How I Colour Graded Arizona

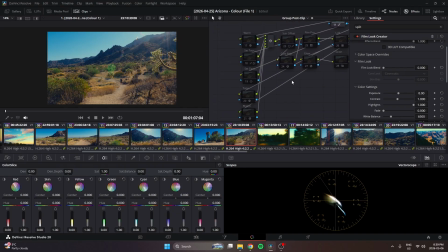1229s
I call it post-processing to sound fancy, but all the rest of the color grading happen on top of it. So I put it here. It's very minor, but it adds a lot. And you can see that here.
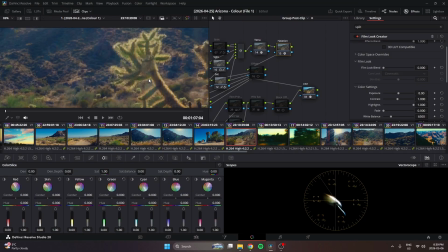1240s
It's just the edges are softened. It creates a glow, creates a haze, and the image just feels warmer because of it.
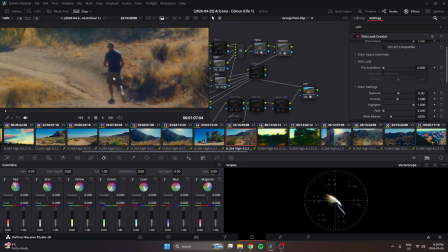1252s
And it cuts a lot of that digital look. On him especially, you can see, creates a nicer roll off.
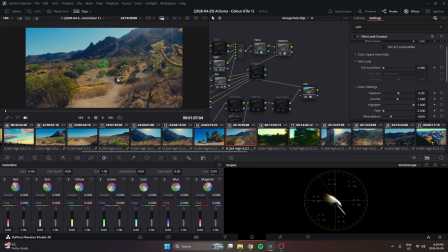1258s
It just does a lot.
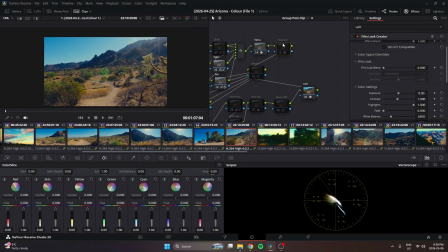1260s
And it also brings up exposure a bit, which probably isn't good, but there's a lot of probably not good in this video, but that's how I roll.
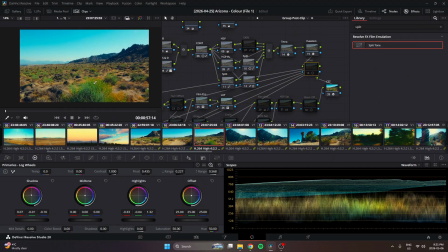1268s
Okay, now we have our offset, and this is helping the shadows. I don't think this is doing anything to the highlights, but this is affecting our shadows, because you could tell,
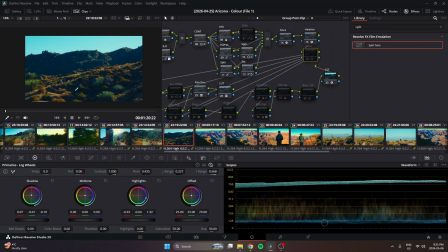1281s
even though I really like where this is heading, it is too blue, and I don't have any of that.
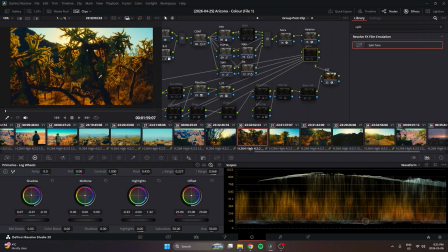1289s
Here's a great example of that. You could see, and to be honest, if I was going for something else, this could be a look in itself, and I could sit here and say I'm fine with that, because it's the intent of the look I'm going for. I want something that feels like a coloring book.
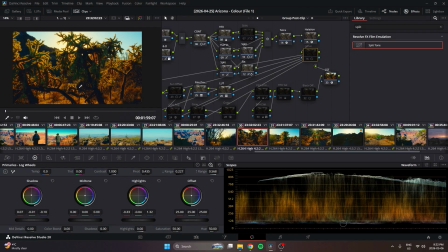1306s
I want something that feels like kind of unpolished and kind of like a storybook. So leaving those blues would be perfectly fine, but I wanted more life out of the image,
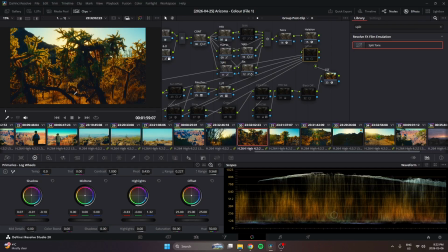1319s
more density and more control, and also more depth. And yeah, I just had to bring those shadows back to life a bit. But what I did was I qualified it again to be only affecting the deepest parts of the shadows,
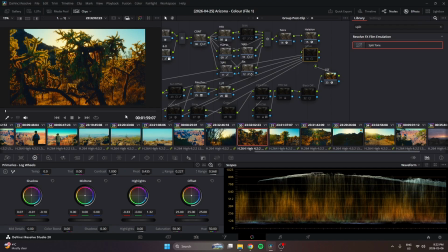1337s
the center of this branch, not the whole entire branch, but like this pocket, but not these pockets where it's higher on the waveform. So we still have that blue, but the deepest parts again are dark.
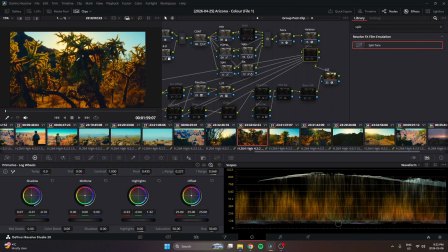1354s
And again, I like how the green, because of our split toning, is turning the green from warm to cool, and it's giving that Miyazaki color palette to the greens, and it looks very appealing. So I just revive it a bit, and we still have some of that, It's not killing all of it.
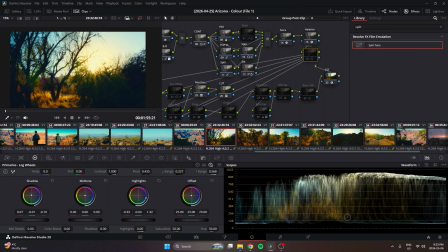1374s
Here now, we're back to something more neutral, where we had very bold blues.
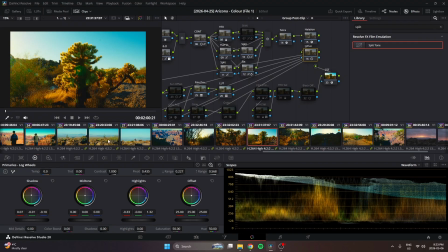1379s
I recovered those shadows, and I brought more warmth to that image because of it. Cool.
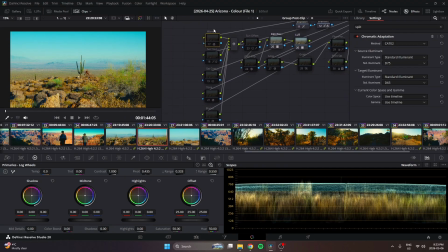1387s
And then from here, we have our our tertiary adjustments. So here, the image is looking great, honestly. It's looking pretty good.
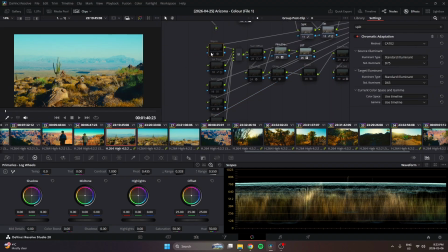1397s
We're in a good spot. But now I want to do one little extra touch to push the warmth,
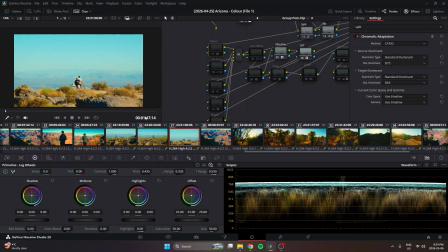1404s
to really give that heat, to make it feel like Arizona's heat. And this is chromatic adaptation, which is apparently a camera accurate way of, it's almost like adjusting your white balance in your camera to create a more natural looking warmth or coolness depending on where you go.
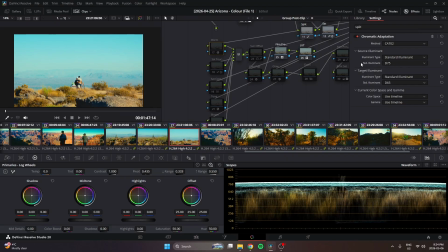1422s
So they'll both be set to D65. I just set my source to D75, which adds warmth. And you can see it pushes warmth in the image. And again, more color harmony now.
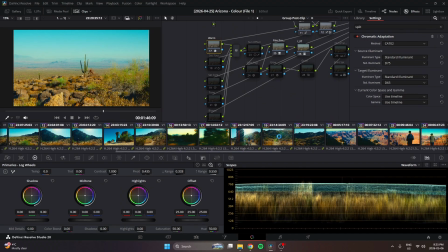1433s
So we push more warmth in the image. Now we're feeling warm.
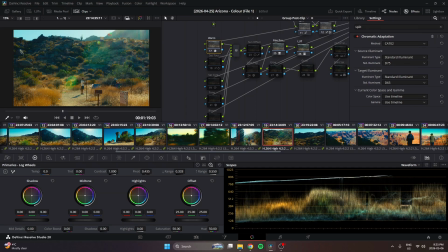1438s
We're feeling like things are glowing. And that underlying color is now warm instead of blue. Cool. Now these two are saturation control.
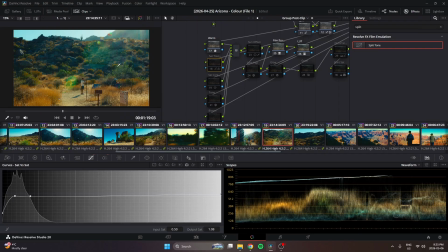1448s
You'll see here, I'm pushing down the most saturated parts of the image and bringing up the least saturated.
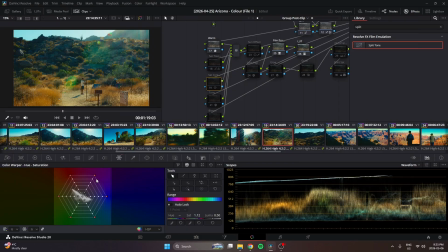1455s
Here, I'm actually using Color Warper to, again, do the same thing. Just bring down those most saturated parts. I stamped the more neutral sections of the image, so I'm not killing the punch of the image, but I'm just controlling the saturation. I'm making everything feel more uniform.